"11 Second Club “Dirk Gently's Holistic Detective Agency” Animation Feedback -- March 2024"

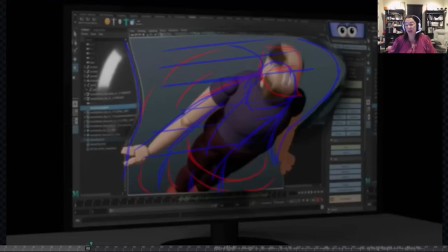(4:00)
But that deformation, where you're really getting in and you're saying, okay, I'm coming from here to here, and maybe even a couple frames back here, where when he explodes, you could maybe have him get just a little bit bigger for just a frame or two,
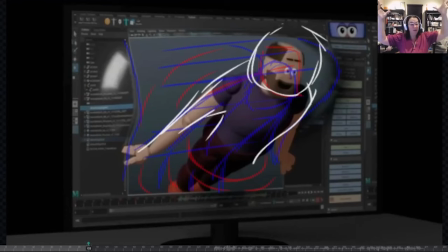(4:19)
so that you're really getting that sort of whoop, I've exploded and then settled back into my shape, to really accentuate that whole ability of your character to break out of that screen.
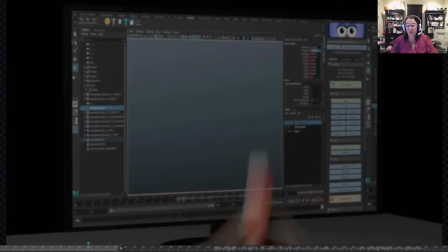(4:37)
All right. And then when he drops out of here, you would end up seeing, of course, that screen.
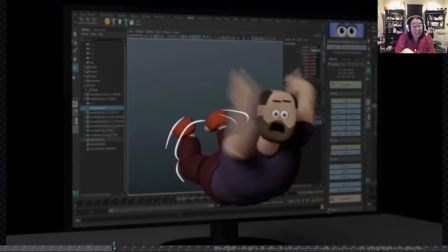(4:46)
He just literally just animate through the plane. So you wouldn't really have to really do much except for changing when he pulls out to get sort of that really fun,
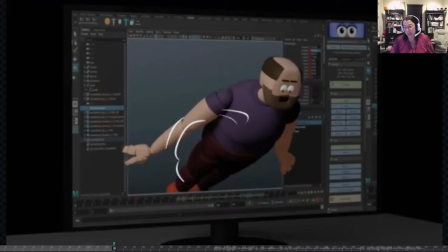(4:59)
stretchy, squash and stretch accentuation as he's pulling out. So he's here.
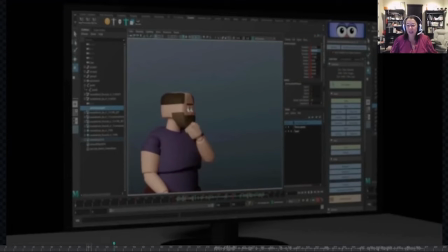(5:07)
I like that he's looking at the screen. Here at the beginning, I'd change this up just a little bit. He's looking over here. I'd have him look here, maybe down here, and then over here. So what you're doing is you're having him look around the screen. He becomes a little bit more lifelike.
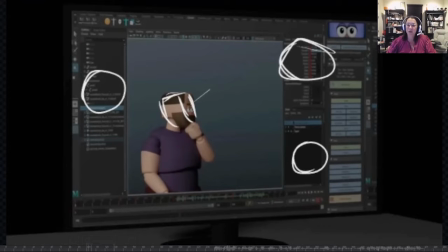(5:25)
So to do that, maybe at the beginning, rotate his head up, allow his eyes, using saccadic eye movements to fill in all of these beautiful gaps around as he's looking. You know, maybe he blinks, he looks down here.
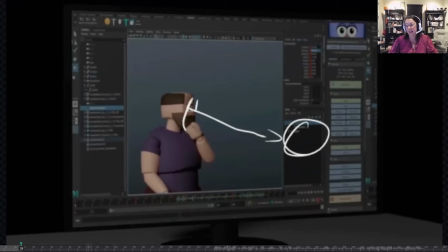(5:43)
So you get that sort of down. And then, of course, you're having him come over to here, looking at this region over here. Now, when you do this, what you want to do is you want to put in an eye blink.
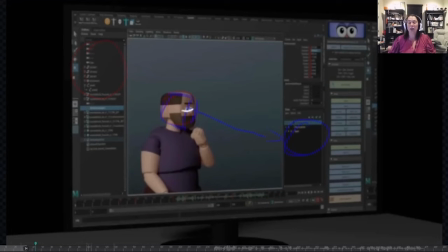(5:59)
It's a subtle thing, but what an eye blink is going to do is I'm looking over here, I clear my eyes, I clear my brain, I blink, I open up my eyes over there. Now, how I like to do eye blinks, everybody does them slightly differently, but how I like to do my eye blinks.
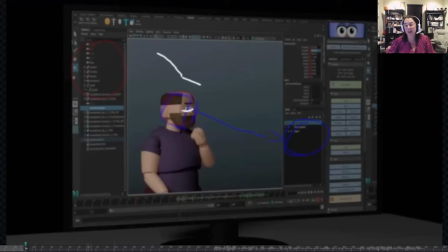(6:19)
My eye blink comes down and then opens up. All right, so my eyes are open, blink. Now, on the blink, and I haven't used this rig, so
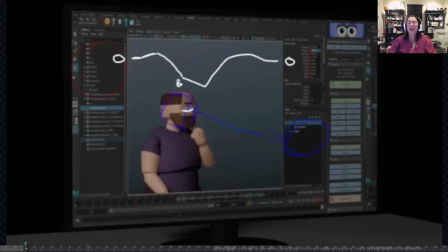(6:34)
forgive me if I don't know if it's got lower eyelids, but what I like to do is on the eyes, have a subtle open just before they close down. Now, this is going to be pretty quick.
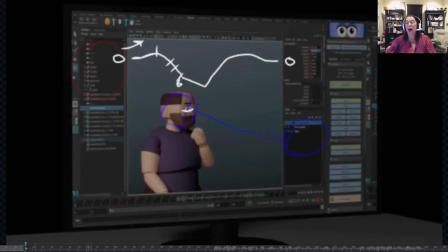(6:48)
It might happen in like 2-3 frames. They'll close for a frame, but when they close, if the two eyelids, the lower eyelid can come up and the upper one can come down, then my eye blink is a 2-frame thing where I then push down by 1 frame.
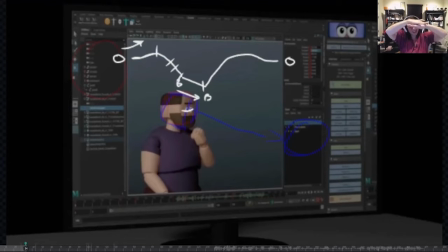(7:08)
Here, my upper eyelid's stronger than my lower, so I blink. They both sort of come up, and then I push down, and then I overshoot as my eye opens and then settle into the open. So I generally have an interesting blink,
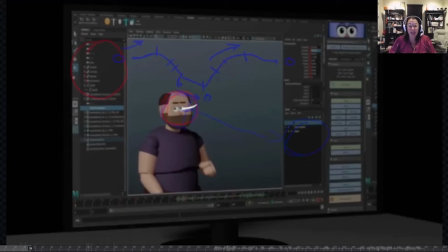(7:25)
but what you want to do is you want to have that blink happen as your character is getting ready to look over at the other side. He's checking out the room. He's seeing all of this stuff. He's like, up, ceiling, floor, wall.
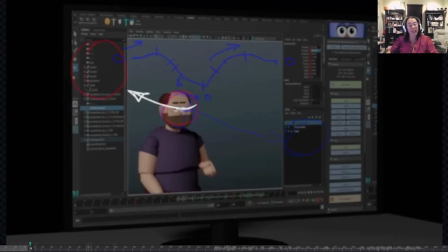(7:38)
I can do this, I can get out. But you need to throw that blink in to help clear his visual space. All right. And then he comes over here, same thing. We've got that head turn again.
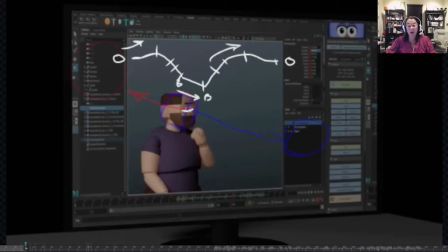(7:52)
You really want the eye blink to happen. On the eye blink also, just so you know, when my eye is blinking, I will also do a very subtle push down of the color on the eye.
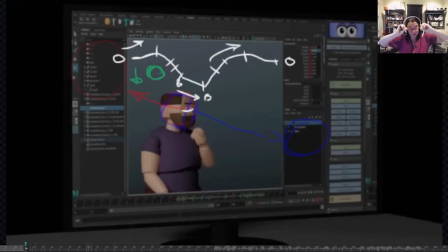(8:04)
So as the lid is going down, I do a very subtle feel it, don't see it close down on the eye itself, the eyeball itself. And then when the eye is opening, I actually lead it slightly with what the eye is doing.
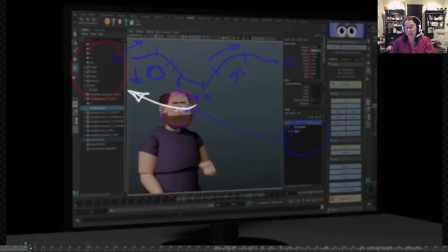(8:19)
So it ties it all together to just get a really nice feeling. So you want to throw another eye blink in there. And then here, when he's getting ready to come up, I like this,
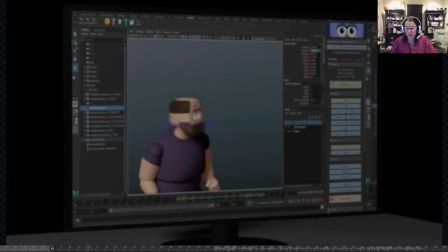(8:36)
but both of your hands are starting to feel a little like they're moving together. So this hand maybe, let's change colors. This hand maybe just push it down just one more frame.
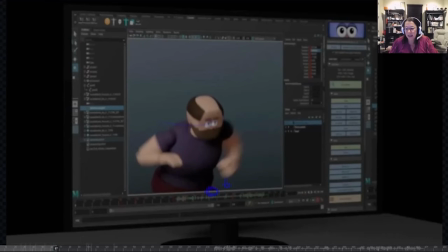(8:49)
Help act as an antic. And then what you want to also do is you want to have this hand maybe come up and hit its apex a frame later. Right now, both hands are hitting their apex at the same time. You want to break it up just a little bit.
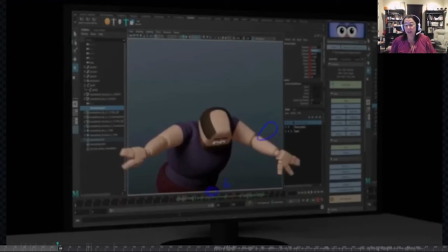(9:09)
All right. Same note here when the hands grab the screen. It's sort of a 1-2 punch. You want to be like, oh, I can do this, rather than it happening at the exact same time. You break it up just a little bit, and that just makes the animation pop just a little bit more.
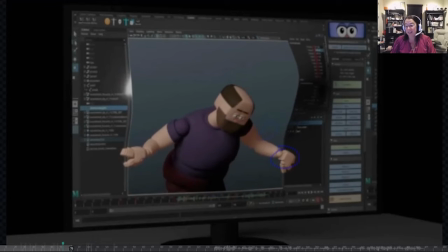(9:29)
Right, comes in. I like this. I like that he's sort of tilting his head this way, so it feels almost like he's gonna be pushing from the side of his head, which is really smart. Might push it just a little bit more, but I like that overall feeling.
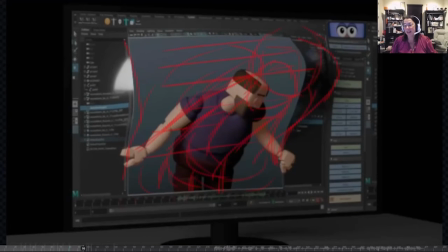(9:47)
And then he comes in, and he's like, "Whoa! I did it! I escaped my screen," and then down.
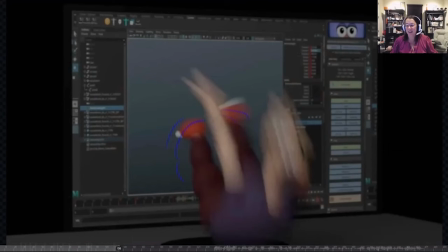(9:54)
Love that. You're adding in those motion blurs.
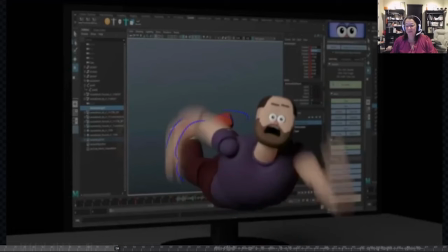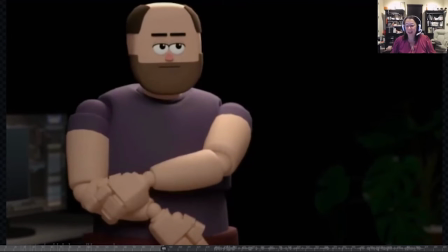(10:06)
And out. Perfect. I like when he comes up and he's sort of dusting himself off.
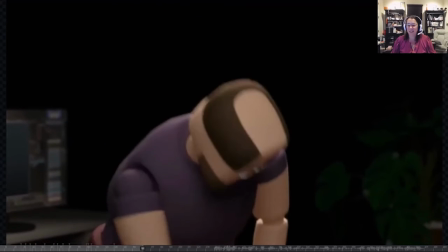(10:14)
I think that's great.
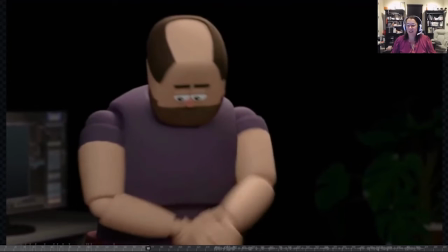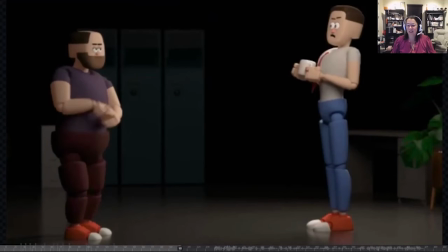That's so much fun. Like, hey, I'm here. How did you get in here?
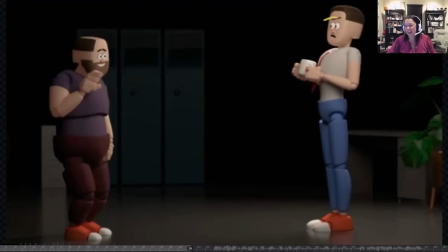(10:33)
Okay. This guy, I might put like a very subtle, when the one guy just waves at him, just a little subtle like head turn where he's like, wait a minute, where did you come from? Right now he's stiff and he's up and he's, we're looking where we should be looking.
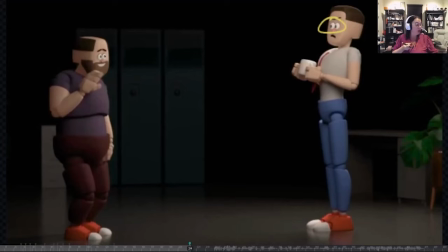(10:53)
We're looking at the little guy waving. But with the guy that's up with the coffee mug, if you have him up and he's just sort of looking ever so slightly, he looks at the guy and he just sort of looks around with his eyes. You can get a lot of story in there with him just being like, okay, I don't see any open doors.
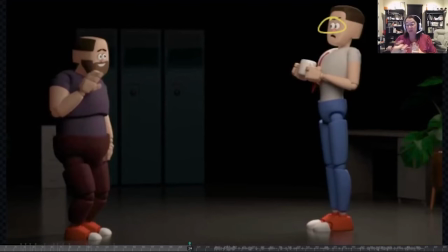(11:12)
I don't see any open windows. We're in a break room. How did you get in here? It'll help add stress to him as he's just like, wait a minute.
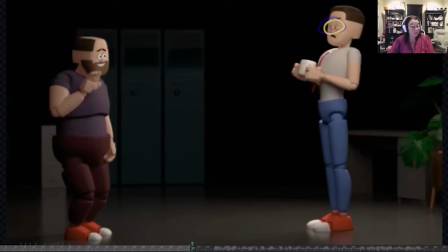(11:26)
I can see that the lower lids can come up. So that's cool. I'm assuming both characters can do the same thing. So that eye blink with that merge, don't meet in the middle, always meet low, but the upper eyelid is stronger than the lower eyelid.
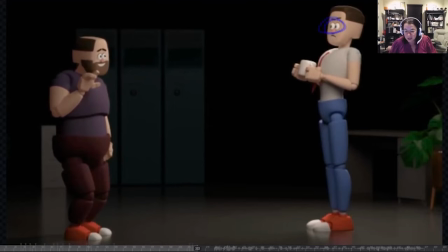(11:45)
Check. I guess it's not penetrating. It just sort of looks like it because you're hitting a shelf here on the character's rig.
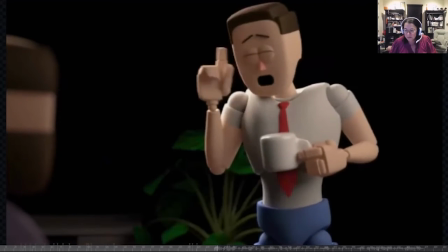(12:00) How did you get in here?
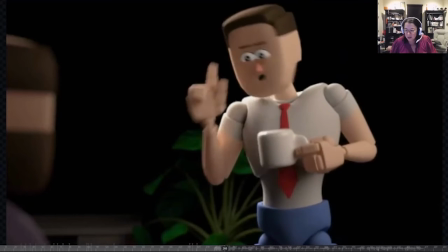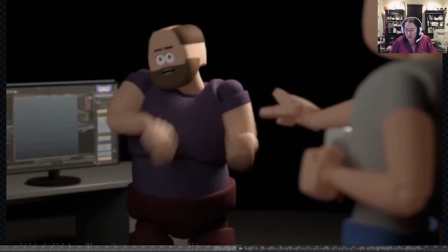(12:08)
Yeah, I like that. Window, obviously.